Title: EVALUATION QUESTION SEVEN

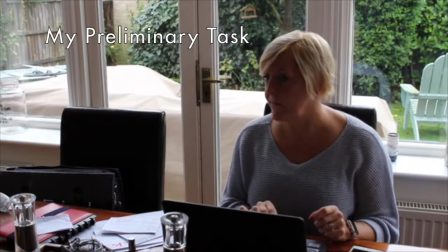The creation of the preliminary task was essential before creating our opening sequences,
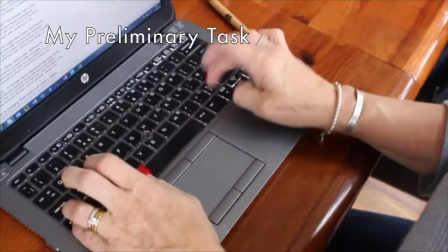to ensure we understood fully what kind of things went into the preparation of a media product. There are 4 rules that needed to be fulfilled in our preliminary task: short reverse shot, match on action, the 180-degree rule, and eyeline match.
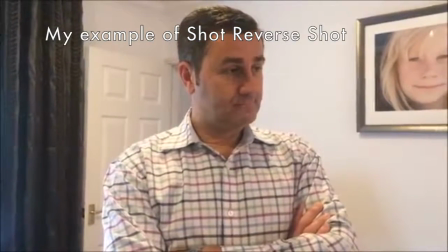Short reverse shot is a film technique where one character is shown looking at another character, often off screen.
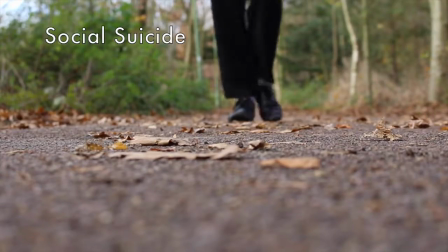Then the other character is shown looking back at the first character. Short reverse shot was limited in my preliminary task.
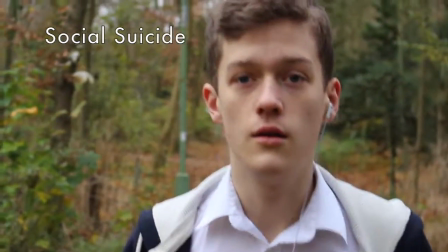In my opening sequence, short reverse shot was shown well. For example, when Henry is walking along the forest walkway, looks up off screen,
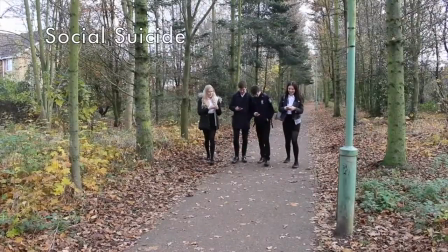the next shot is a big group of people, which implies that is what he is looking at.
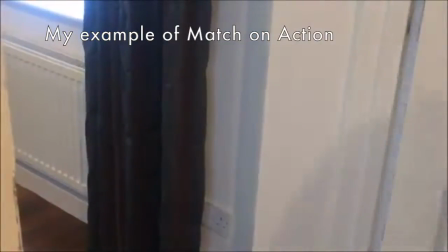Match on action is a film editing technique where the editor cuts from one shot to another view that matches the first shot's action,
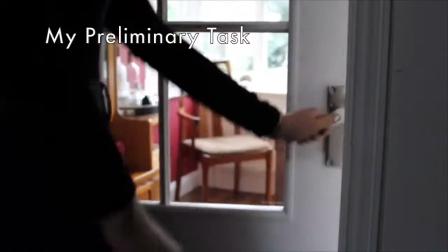making the audience forget they are watching a film. Match on action shots were an issue in my preliminary film.
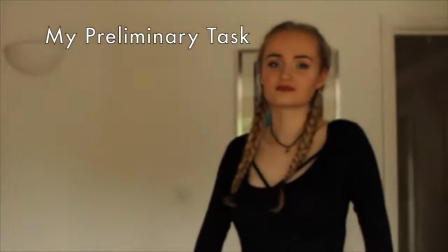There were inconsistencies in my preliminary task. For example, the action where character 1 is opening the door and when the 2 characters shake hands.
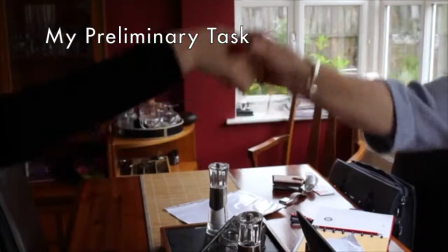These shots were not smooth and jumped back, making it confusing to the audience.
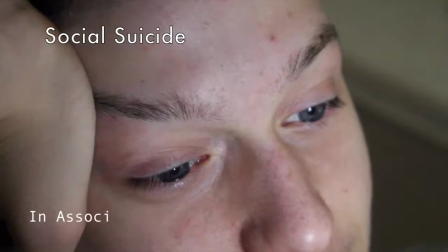In contrast, match on action shots in my final opening sequence were a lot smoother,
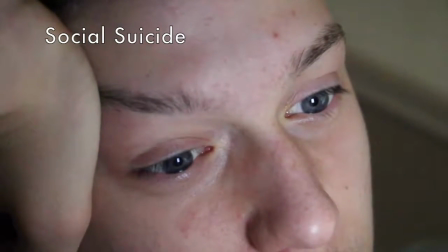as I had learnt from the preliminary task and the feedback I received from it.
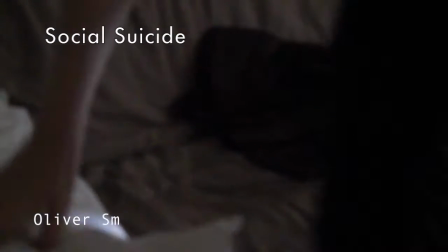The match on action shots, such as the movement where Henry slams the door and he is walking past a big group of people.
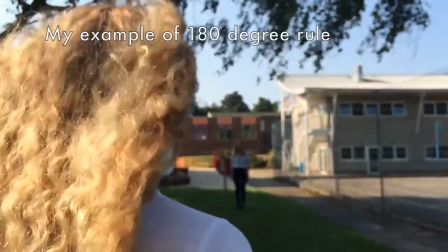The 180-degree rule is a basic guideline used not to confuse the audience.
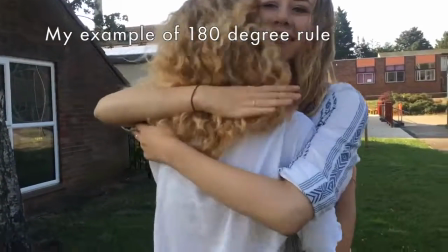It is important as this helps to maintain the geography of a scene and where the 2 subjects are placed.
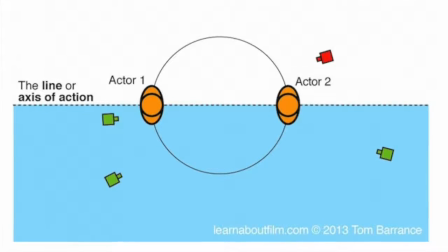If one moves, it should be obvious to the camera in order to not confuse the viewer.
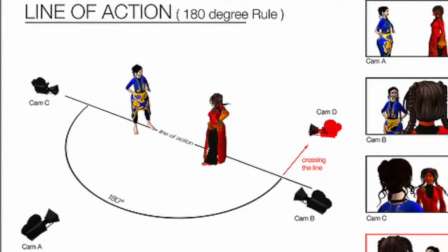There is an imaginary axis between the 2, and the shots should not cross over the line unless done so in a pan or arc showing the viewer.
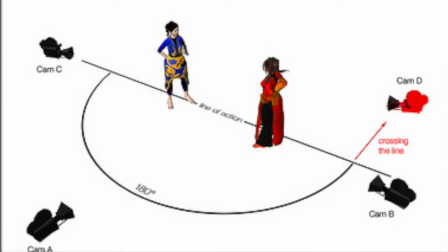The 180-degree rule was maintained in my preliminary task well, and also in my opening sequence.
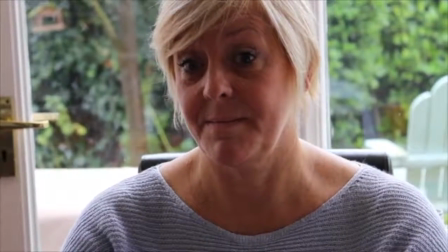Practicing this rule in the preliminary task enabled me to utilise this skill in the production of my opening sequence.
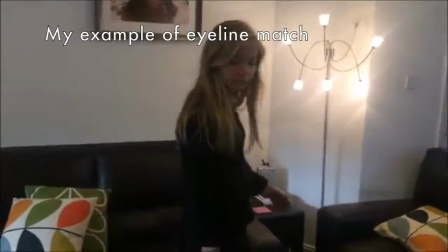Eyeline match is where a character looks off screen and the spectator expects to see what he or she is looking at.
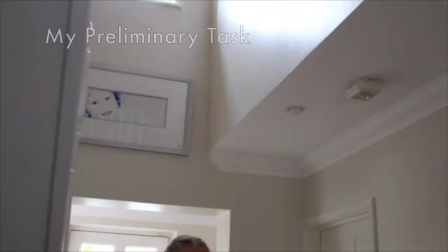The continuity to practice the logic of the look or gaze of a character.
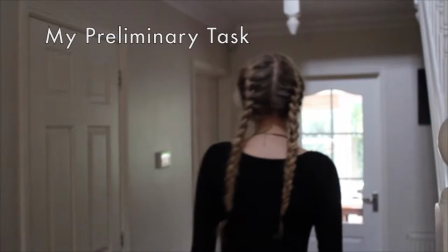A character looks off screen, the next shot is what they are looking at, and the audience assume this is what they are looking off screen at.
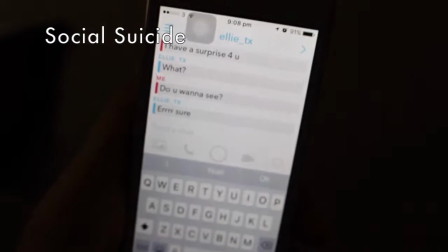Eyeline match was weak in my preliminary task, shown as character 1 stands looking at the door.
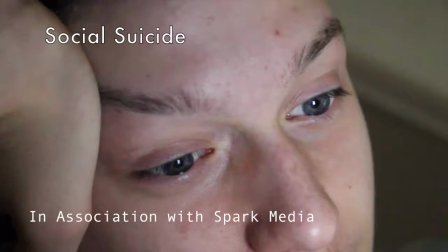In my opening sequence, I make it obvious what Henry is looking at in multiple occasions, for example when he is looking at his phone.
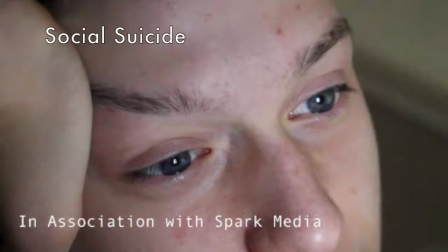This is supported by the blue light reflected on his face.
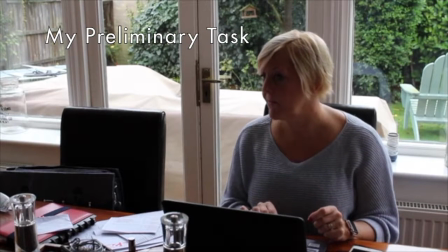In my preliminary task, I only use still camera shots with basic camera angles and movements.
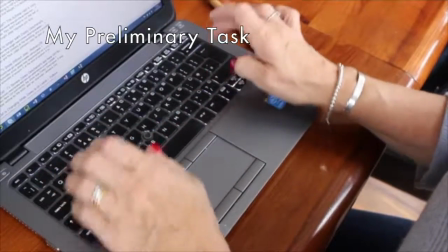I have developed my skill since then, as shown in my final opening sequence.
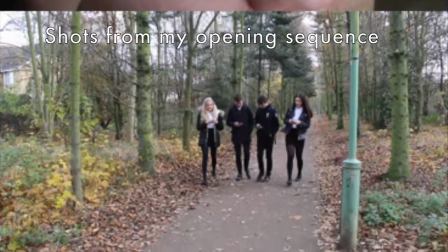I used a range of angles, shot types and camera movements, including close-ups, long shots, arcs and aerial shots.
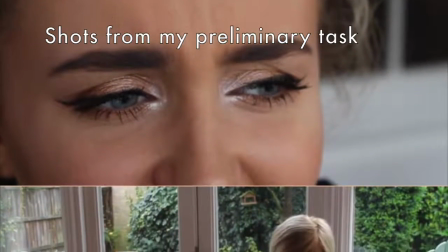In contrast, I only used close-ups, medium shots and still camera shots with variety of camera angles.
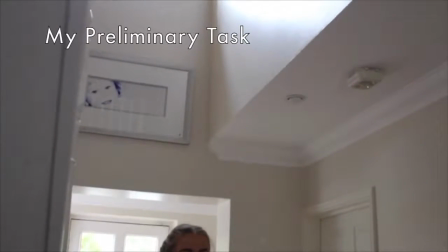The shots are very shaky in my preliminary task, as shown in the shot when character 1 is looking at the door.
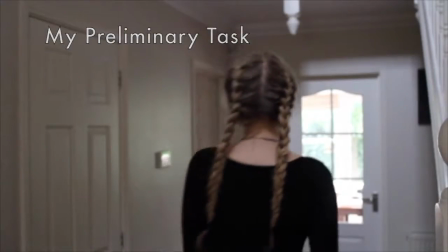In my final opening sequence, I used this to my advantage.
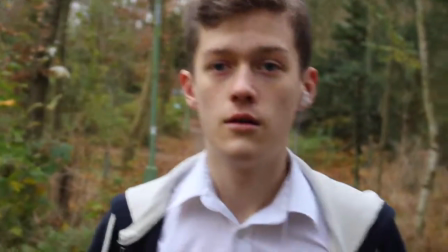The scene where Henry is walking to school is mainly handheld, as some of the shots are from a point of view angle.
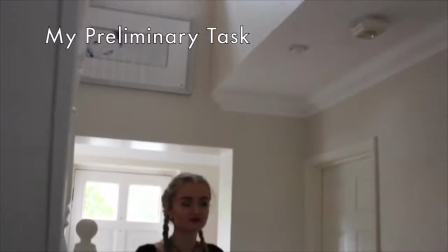Sound in my preliminary task was very basic. There was just the sound of drums on a loop and some footsteps.
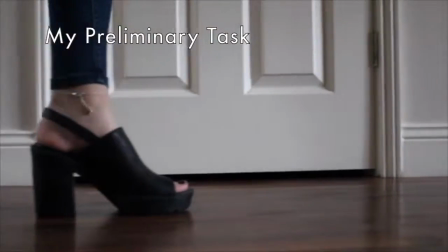The music and sound in my opening sequence is a lot more developed.
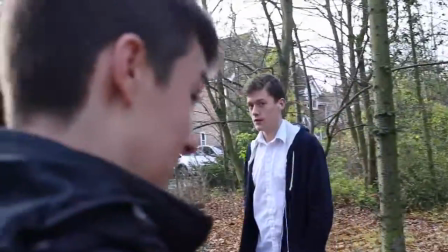This is especially shown in the section at the end of my opening sequence, where I have layered the voices at the end over the music.
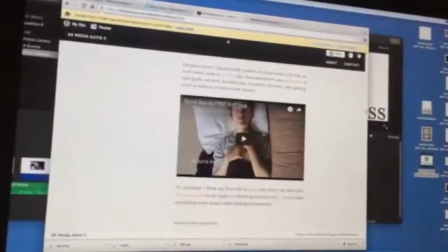A key skill that has developed from my preliminary task is blogging about the process.